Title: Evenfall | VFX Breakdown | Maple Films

Number 8, the control room.
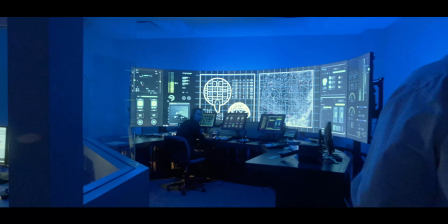[8:23]
Having learned my lesson from the nightmare of having to add screens in post, I wanted to do the exact opposite for the control room scenes in Chapter 7.
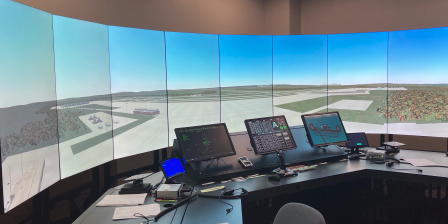[8:30]
We got permission to film at Kent State's Air Traffic Control Simulation Lab, and with the help of their awesome staff,
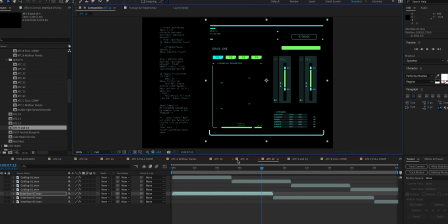[8:37]
we were able to drop in our pre-animated designs right onto their custom display setups.
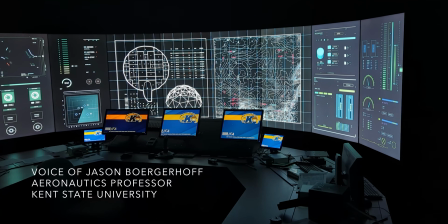[8:43] Okay, I have to admit, these look really cool.
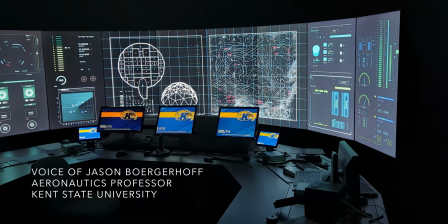[8:46] It takes a while to set these up, and is a bit of a hiccup when they repeat.
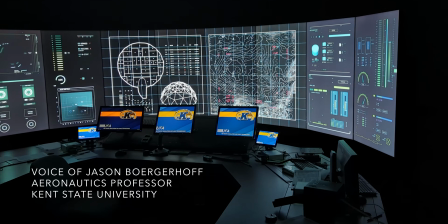[8:53] Probably gonna hopefully see it in this video, but sometime, there you go, you saw one there.
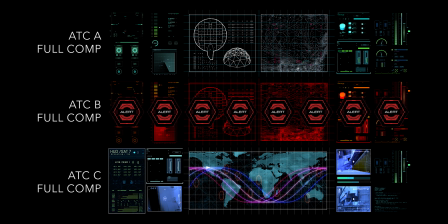[8:58]
I had to design 3 setups total, with each setup requiring a separate panel for the 12 screens that are in the room.
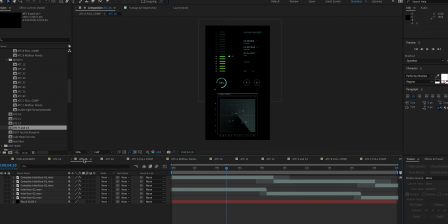[9:06]
It was a lot more work up front,
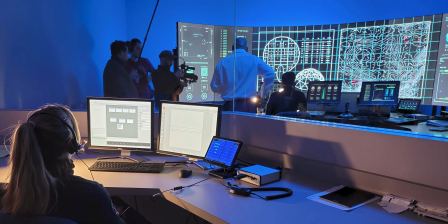[9:08]
but the coolest part about capturing these scenes completely in camera is that the screens themselves provided most of the lighting for our actors.
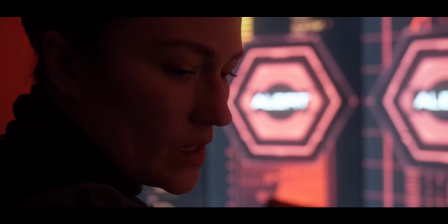[9:16]
Plus, the actors were able to react to the displays naturally, which I think helped their performances.
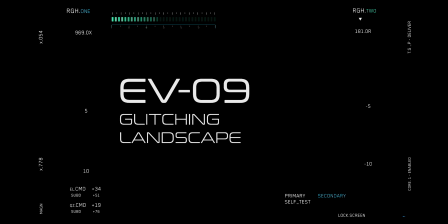[9:23]
Number 9, glitching landscapes.
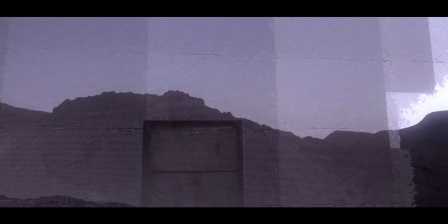[9:26]
In Chapter 5, we learned that Evenfall is a giant underground dome with screens or projections that can change like the wallpaper on a computer desktop.
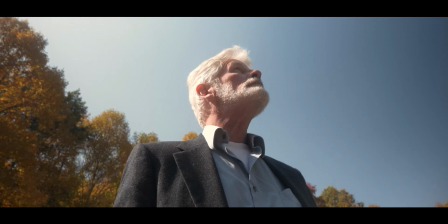[9:35]
So when Lockhart calls in the surface airstrike in Chapter 7, I wanted to have these fake landscapes start to glitch and malfunction from all the damage.
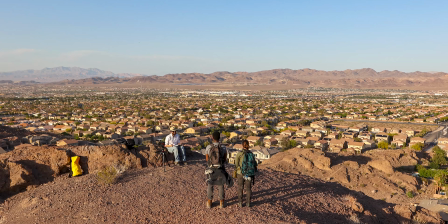[9:44]
My plate for this was a wide shot of Henderson, Nevada, which we captured during our Hoover Dam filming trip.
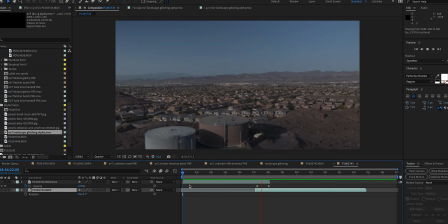[9:50]
I rolled a take right around sunset and captured the same angle once it got dark.
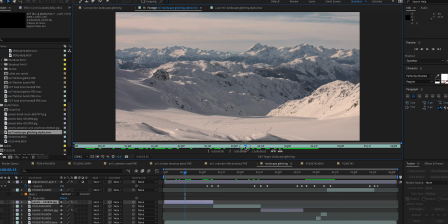[9:55]
Then I picked out a few stock images that matched the height and focal length of my plates, keyed out the sky, and dropped them in the background.
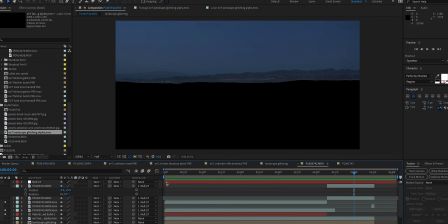[10:05]
To give the transitions a glitchy electronic look, I used something called a glitch effect, which is included in Magic Bullet's plugin library.
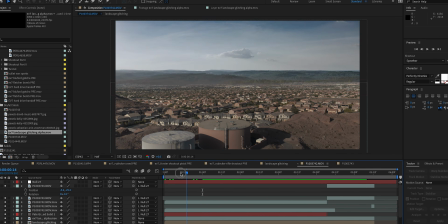[10:14]
Add some cool sound effects, and this is the result.
Today's theme is trance.
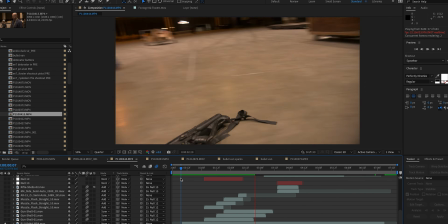[10:23]
Number 10, the shootout. For the climactic action scene in Chapter 7, we had two groups of people firing two different types of weapons on each other.
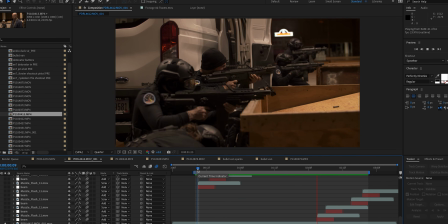[10:32]
None of the prop weapons that we had on set actually fired anything though, so everything had to be created in post. This wasn't as technically challenging as some of the other shots that I had to work on, but it was very tedious because every single blast, muzzle flash, and impact had to be individually animated.
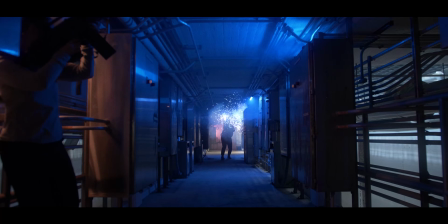[10:51]
The other tricky part was trying to time the animations up with when the actors would pull the triggers or even do a little bit of recoil with their weapons.
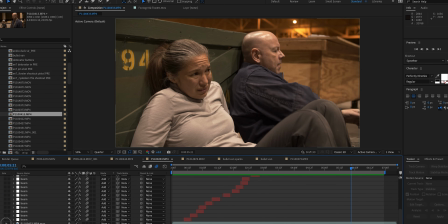[11:01]
You can see here that Sarah even does like a little flinch in this shot, which meant that I had to add an impact hit to motivate that flinch for her.
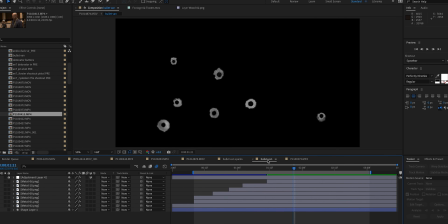[11:14]
Every bullet hole that shows up on the truck had to stay consistent with later shots too.
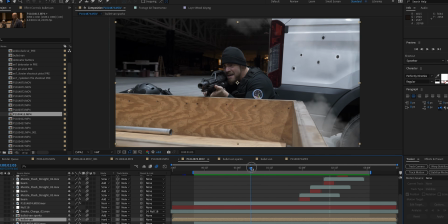[11:19]
This whole sequence was a monster to put together, and I have newfound respect for whoever adds all the laser blasts in Star Wars gunfights.
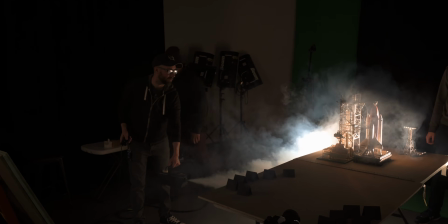[11:32]
So that's it for our VFX breakdown.
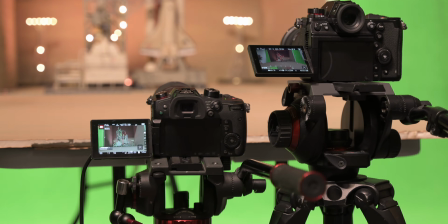[11:35]
Once again, check out the separate video we did on the final space shuttle sequence, as that one goes into a lot more detail than we covered with these VFX shots.